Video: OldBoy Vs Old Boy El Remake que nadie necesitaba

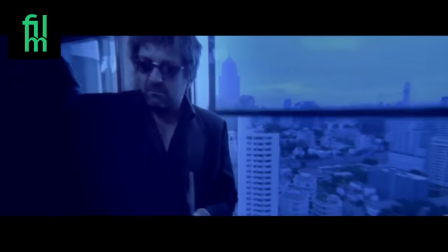Además, joder, os lo digo de corazón, es un peliculón de una adaptación muy bien hecha.
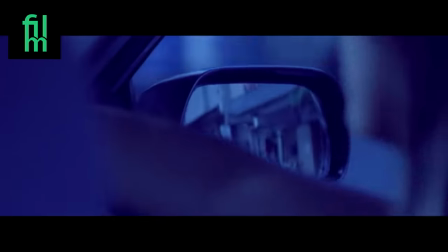Bueno, pues cuando descubrí de su existencia una pregunta me ha salto la cabeza. ¿Es mejor la edición india hecha con dos duros que la de Spike Lee?
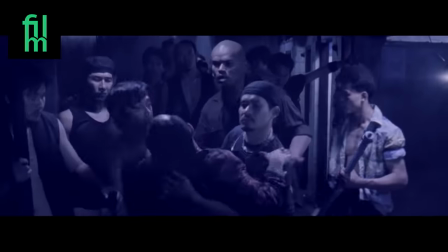Bueno, veamos su planteamiento. Volvemos a la idea original. Un sitio estrecho, solo que aquí todavía se ve más presencia de gente.
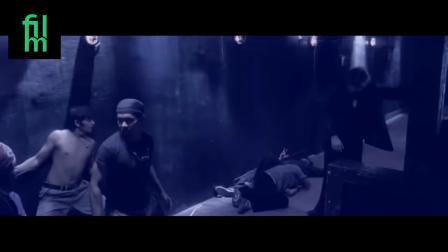No hay mucho espacio para emboscarlo y sí para ir de uno en uno.
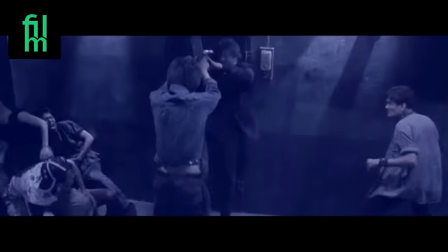Por otro lado, la coreografía está más que aceptable, con mucho de explícito y con un prota bastante humano.
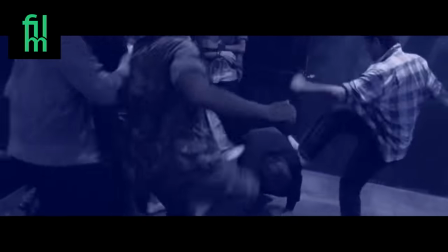Mantiene esa esencia de épico cuando entre 20 le patean.
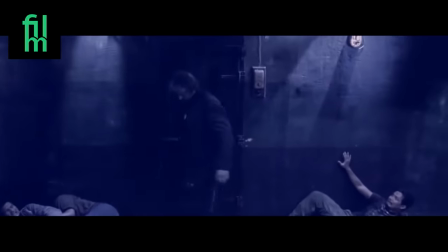Fijaros en cómo sale de esta situación, el esfuerzo, el agotamiento, el cansancio generado por la tensión del momento, de verdad que es latente.
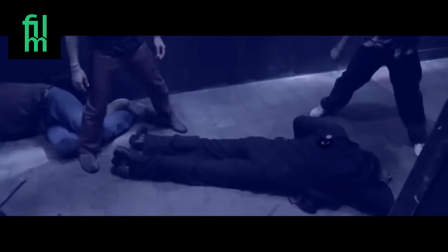Vamos, que esta versión es mucho más que aceptable, que está bien. Y ojo, que si ya cierra con un temazo hindú electrónico como esto que vais a oír durante 3 segundos y vais.
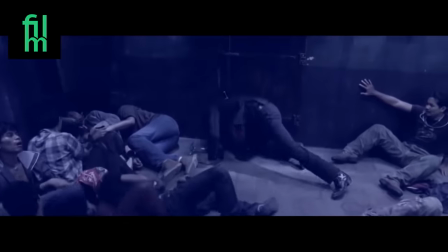Lo único que me dolió fue ver ese CGI, que es muy malo.
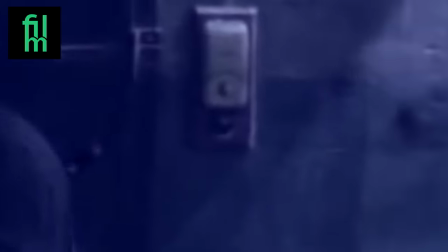En fin, que manda narices que una adaptación no oficial, realizada en la India con dos duros, le ponga más cariño,
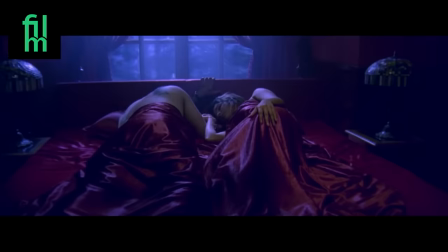esté mucho mejor producida, sea más respetuosa y en definitiva se coma la de Spike Lee.
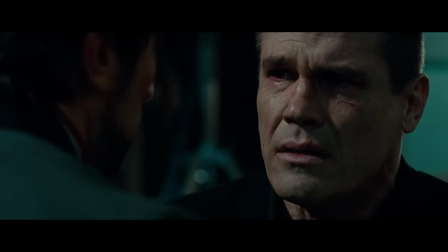Y la cosa no queda aquí, esperad, porque All Boy del 2013 es tan mala que merece que sigamos haciendo leña del árbol caído.
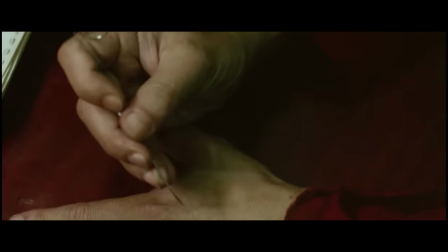Volvamos a los primeros minutos. El El protagonista está encerrado por un largo periodo en contra de su voluntad, en la coreana son 15 años, en la yankee 20.
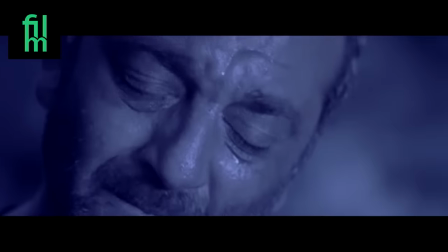Como si por poner más años lo hiciese más intenso, por cierto en la hindú son 14. Ja que mate indio Spike.
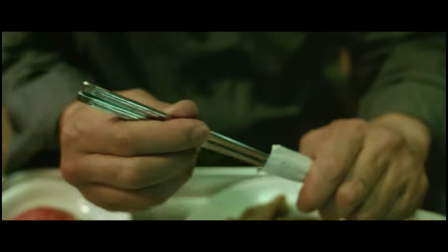¡Continuemos! En la peli del 2003 recibe todos los días la misma comida, por lo que acaba aborreciéndola, pero no puede dejar de comerla porque si no se moriría de hambre.
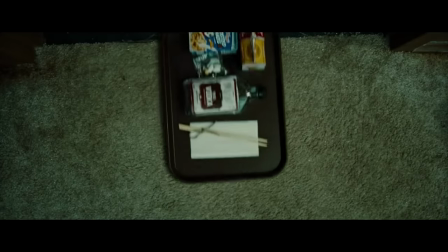En la de Spike Lee cada día tiene un menucito, que si friskies, que si sopitas, que si arroz, hasta una rata.
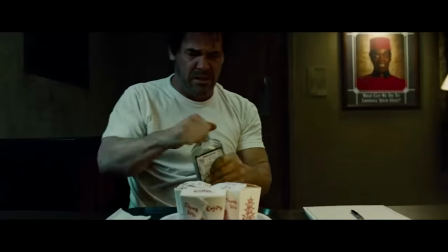Por otro lado en la bandejita siempre había un whisky y eso me hacía pensar El
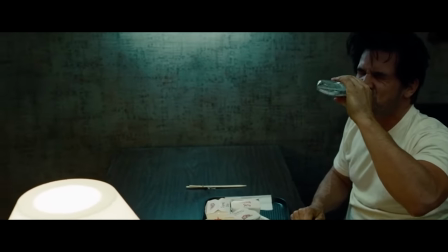tipo está de retiro espiritual en un hotel ahí gozándola No siento que esté jodido,
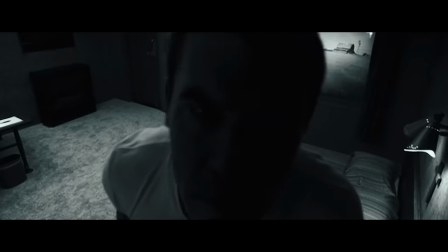me hace sentir que sus captores se preocupan por él Y me diréis, bueno feo, ¿qué más da eso?
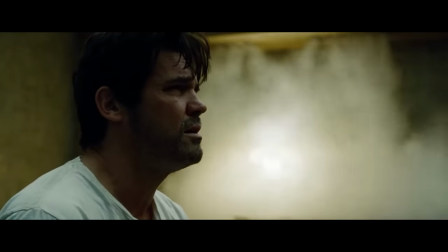Pues recordáis lo que mencioné sobre esas empanadillas cuando estaba hablando sobre la historia de la película Gracias a ellas y a su sabor en la
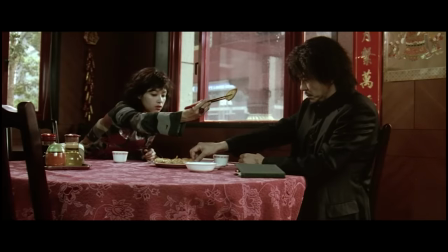historia original Daesu es capaz de encontrar el local donde las hacen Y así la guarida de sus captores Todo eso pierde sentido en la nueva The Oldboy,
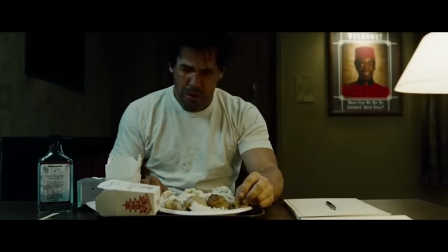porque no hay una rutina alimenticia que sirva para seguir el rastro de la comida. ¿Cómo puede identificar tan claramente el origen de las empanadillas si no las come nunca?
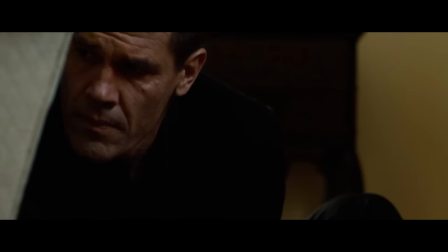Esto es un claro ejemplo de que, como está en la versión original, pues lo meto, aunque lo haya descontextualizado todo antes.
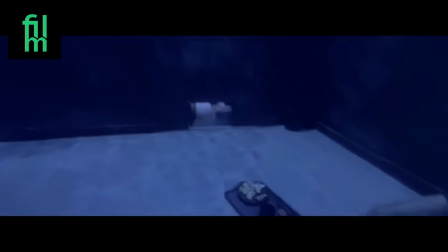O, como diría Quentin Dupier, no reason. Y ahora sé que muchos os estáis preguntando, ¿en la hindú todo el rato están comiendo empanadillas?
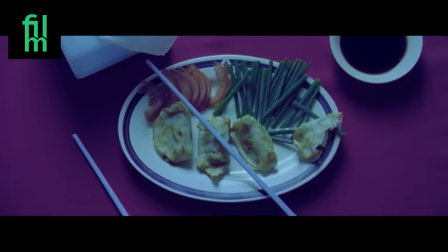Pues sí, claro, porque es una buena adaptación. Y escuchad que hay algo aún peor en esta escena.
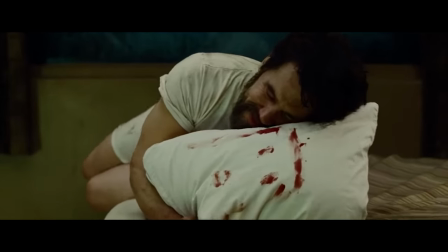Y es lo que tarda en desarrollarse en el remake, que es de aproximadamente 20 minutazos frente a los 10 intensos minutos de la original.
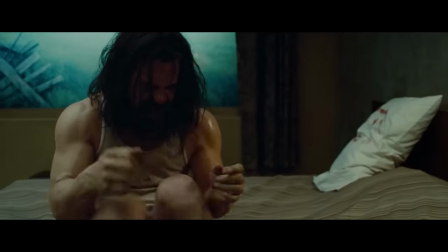Vamos, que necesita más del doble de tiempo para contar peor lo mismo y de paso dejar 700 hilos sueltos.
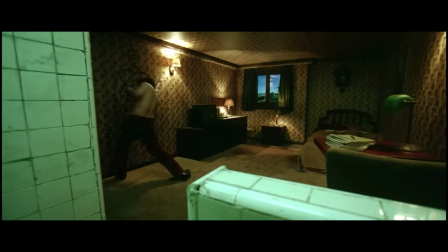Acojonante. Sí, exageres, no será tan malo. Mirad, durante el cautiverio podemos saber lo que piensan los personajes de dos maneras.
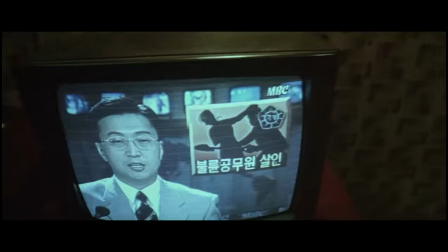Como en la original a través de una voz en off que representa el descenso a la locura del protagonista, o como en la de Spike Lee,
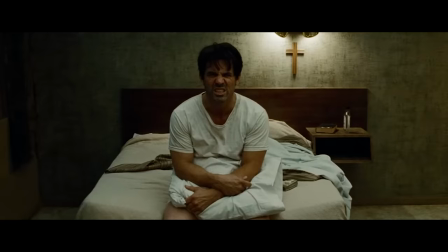donde el personaje habla consigo mismo con frases tipo estoy triste y
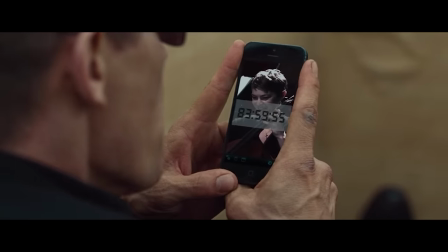todo es así me llama la atención que el director de cine social más importante del
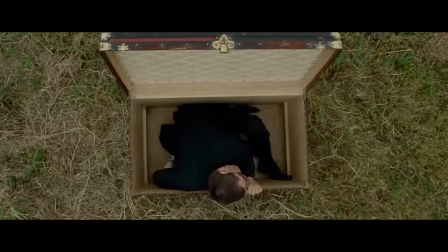país asuma que su audiencia es idiota porque si no no explico porque
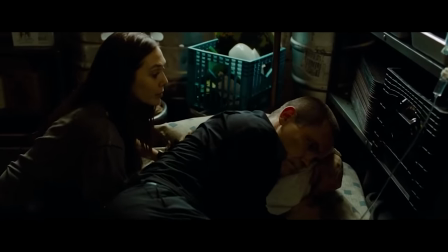la trata así dándoselo todo tan masticado entonces feo lo adaptaron al pueblo estadounidense
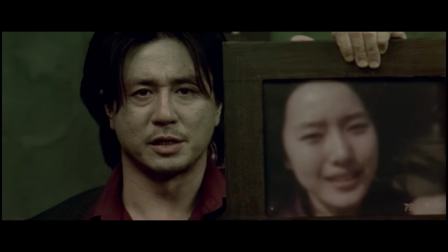realmente no pero ocurre algo muy curioso lo que debería motivar la venganza según la versión original es algo personal que te han tenido encerrado 20 años pero
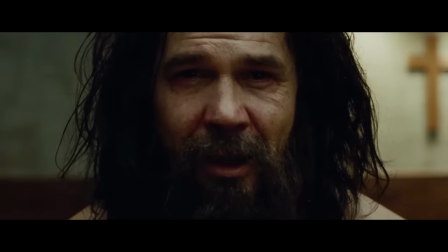en el remake no es así Para que Jon se interese en el motivo por el que le han tenido aislado del mundo, le tienen que ofrecer 20 millones en diamantes.
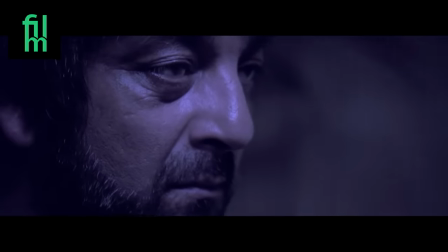No como en la hindú, que el personaje tiene claro los motivos de su venganza. No necesita motivación económica.
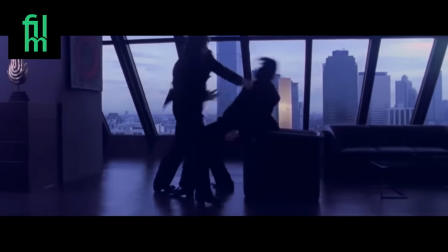Joder, qué buena es la hindú. Oh, esto lo olvidaba y os juro que esto es jaque male. Uff, de veras esta peli tiene un problema con el paso del tiempo.
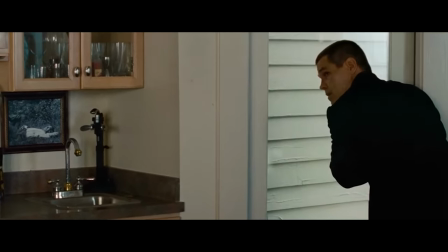Yo quiero ser inmortal como la gente de All Boy del 2013. Mirad a Joe, no cambia.
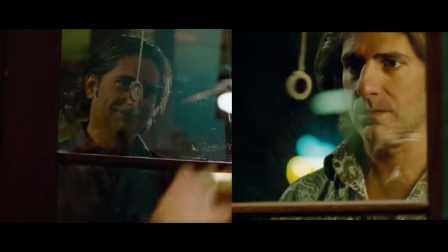Su amigo del bar, no cambia. El bar, no cambia.